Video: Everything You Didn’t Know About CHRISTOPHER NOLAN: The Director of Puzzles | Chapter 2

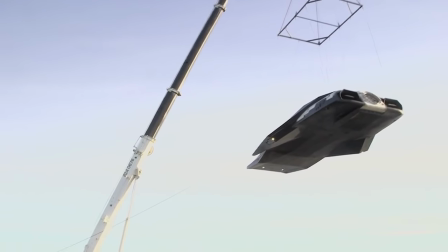43:45 It was a pretty big undertaking to even get the crew and equipment and everything out there.
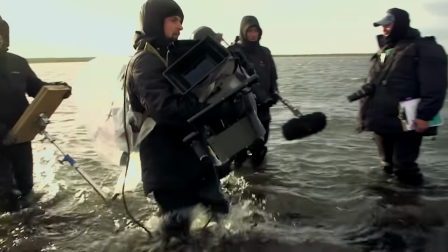43:51 We actually had to pave a road for 15 kilometers.
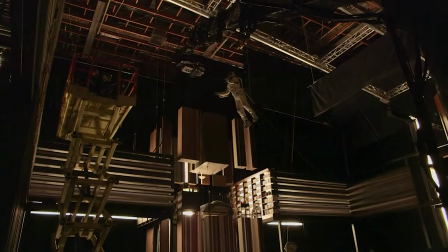43:54 When they finished shooting in Iceland, Nolan and his team returned to Los Angeles and filmed in sound stages for two more months.
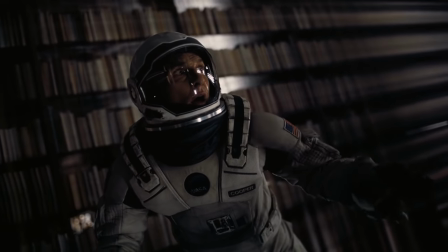44:01 Somewhere in their fifth dimension.
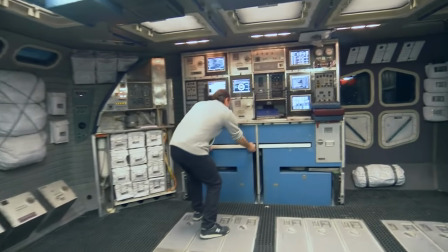44:04 Nathan Crowley built the inside of the spaceship based on the interior of the International Space Station,
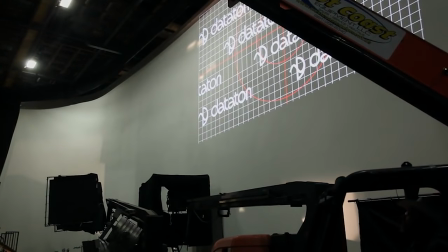44:10 while Christopher made sure there were no green screens involved.
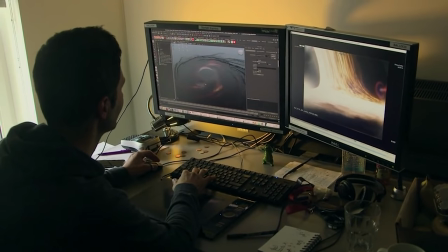44:14 Double Negative created most of the backdrops ahead of time, so instead of a chroma key, they installed screens that played the illustrations and effects.
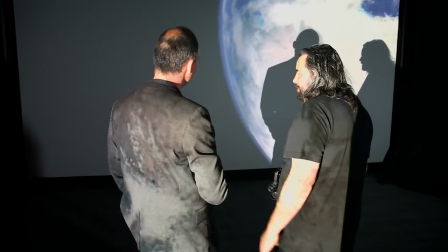44:22 This helped the actors and added a sense of realism to the lighting.
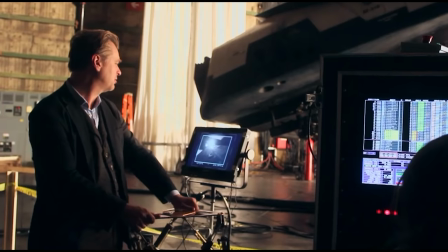44:29 Nolan also refused to use computer-generated spaceships, preferring mini and to scale models. some of which were 50 feet long.
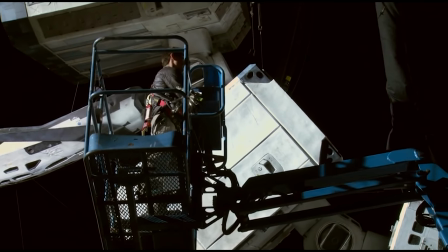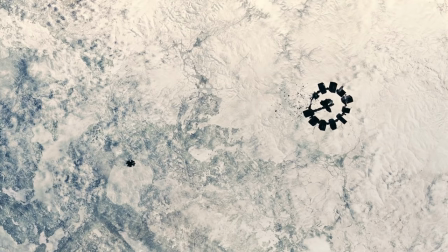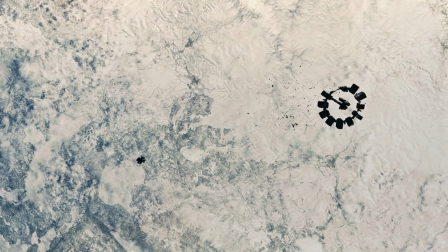44:49 Thanks to their size,
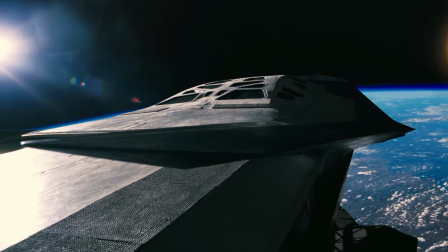44:51 Hoyt Van Hoytema was even able to fasten cameras to the ships to imitate the IMAX shots taken from the NASA missions in open space.
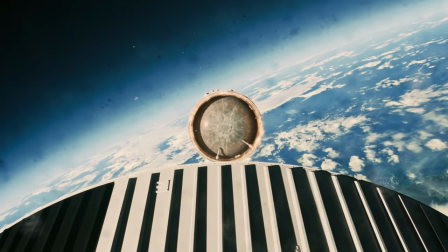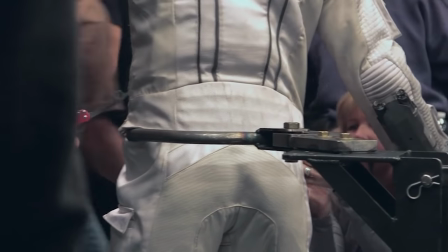45:04 Zero gravity was achieved thanks to methods used in Inception,
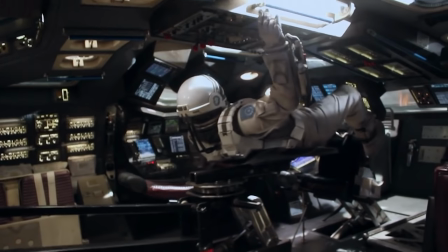45:08 though the actors had it much tougher and many of the scenes proved the wonders that physical training can achieve take a camera crane and instead of putting a camera on it we put it actor it wheel them around and they had to be harnessed that ways for hours sometimes that was probably not easy for the actors despite the fact that the events occur in the future Nolan didn't want to
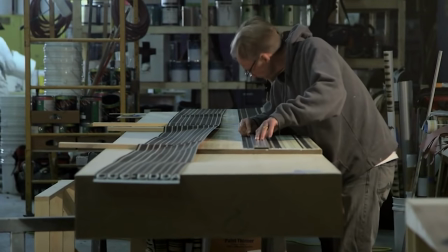45:28 imagine new elements of design for the new world no matter how hard costume and set designers try it's impossible to guess what the future will look like I wanted to eliminate that thinking entirely from the design process so that we could put our efforts elsewhere.
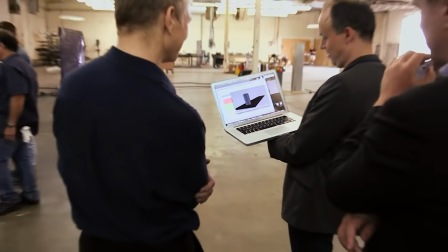45:41 Their artistic energy was redirected to create original robots.
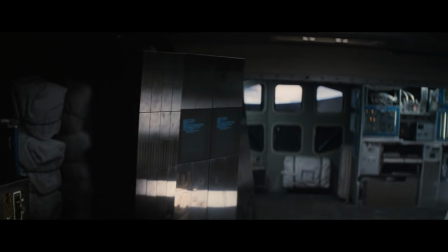45:49 Hello Case. Hello TARS.
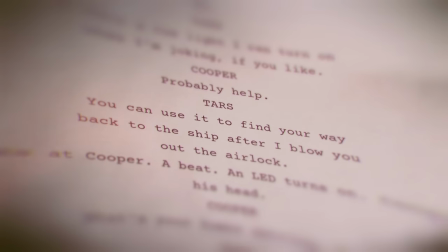45:51 In the first version of the script, they were anthropomorphic AIs, but then Nolan decided he wanted to bring something new to the screen.
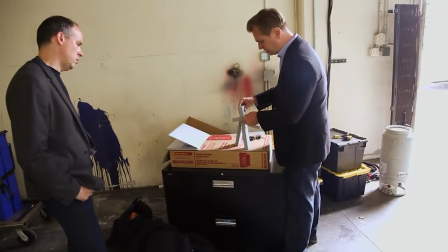45:59 He and Jonathan invented an AI named TARS, whom they defined not as a robot, but as a machine.
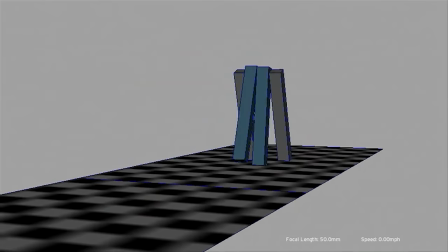46:05 Before you get all teary, try to remember that as a robot, I have to do anything you say.
During the preparation stage, Chris hadn't imagined that it could be anything but CGI,
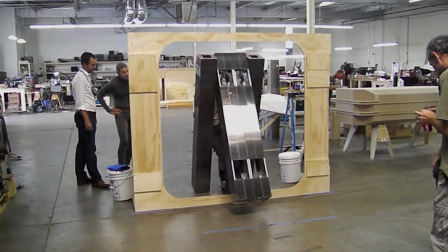46:14 but the special effects technicians created five-foot-tall marionettes weighing 200 pounds.
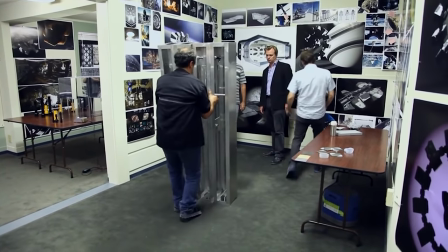46:20 The machine was operated by an actor who was then edited out of the scenes in post-production.
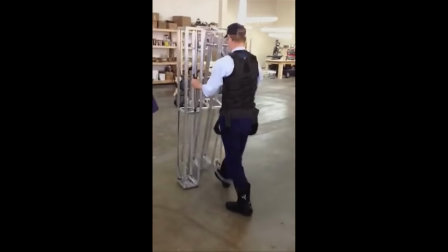46:25 The artist who played this role would have to be able to operate the machine as well as play the part. What I was looking for was somebody to take on the job of giving life and personality to what is essentially, you know, an inanimate object.
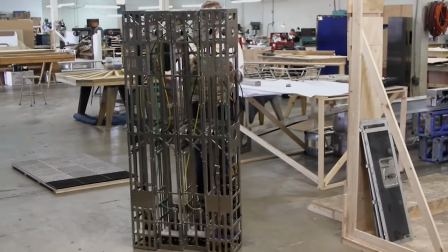46:38 That was how Bill Irving, an experienced circus performer and a voice actor known to every American child as Mr. Noodle from Sesame Street,
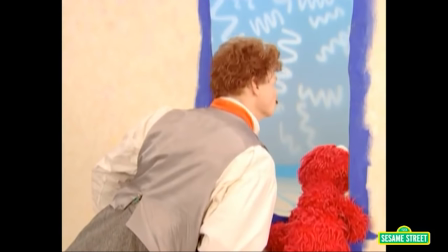46:47 came to be part of the ensemble.
Mr. Noodle!
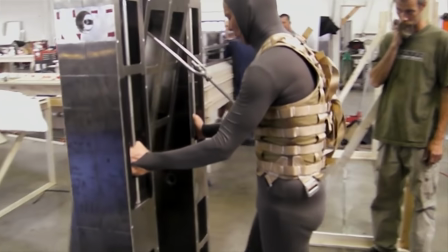46:53 Bill spent two months with a team of engineers and helped perfect the robots.
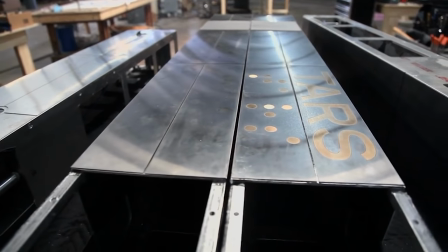46:58 Specialists created many variations that were adapted to specific circumstances. sets.
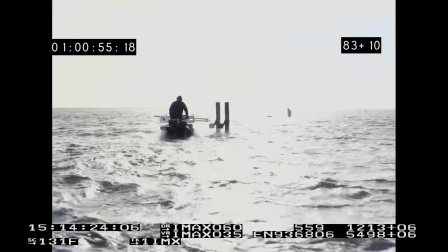47:04 For example, in order for Case to be able to move on the water planet, two versions of the machine were attached to quad bikes.
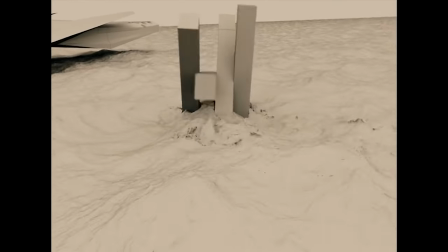47:15 Unfortunately, they couldn't avoid CGI completely. The structure and technical abilities of the robots couldn't be communicated without computer graphics.
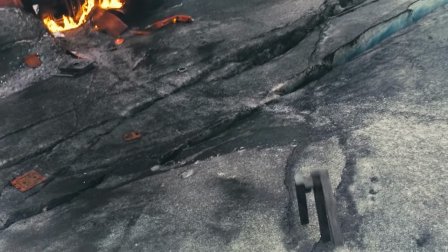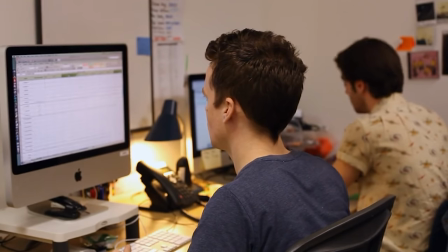47:29 The CGI specialists were not only creating works of art,
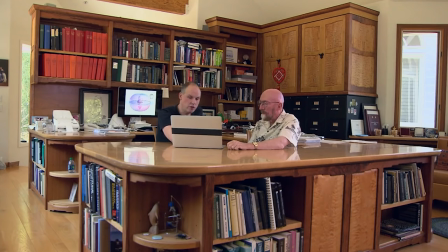47:33 each image of cosmic phenomena was in line with the latest research in astrophysics, and sometimes even ahead of it.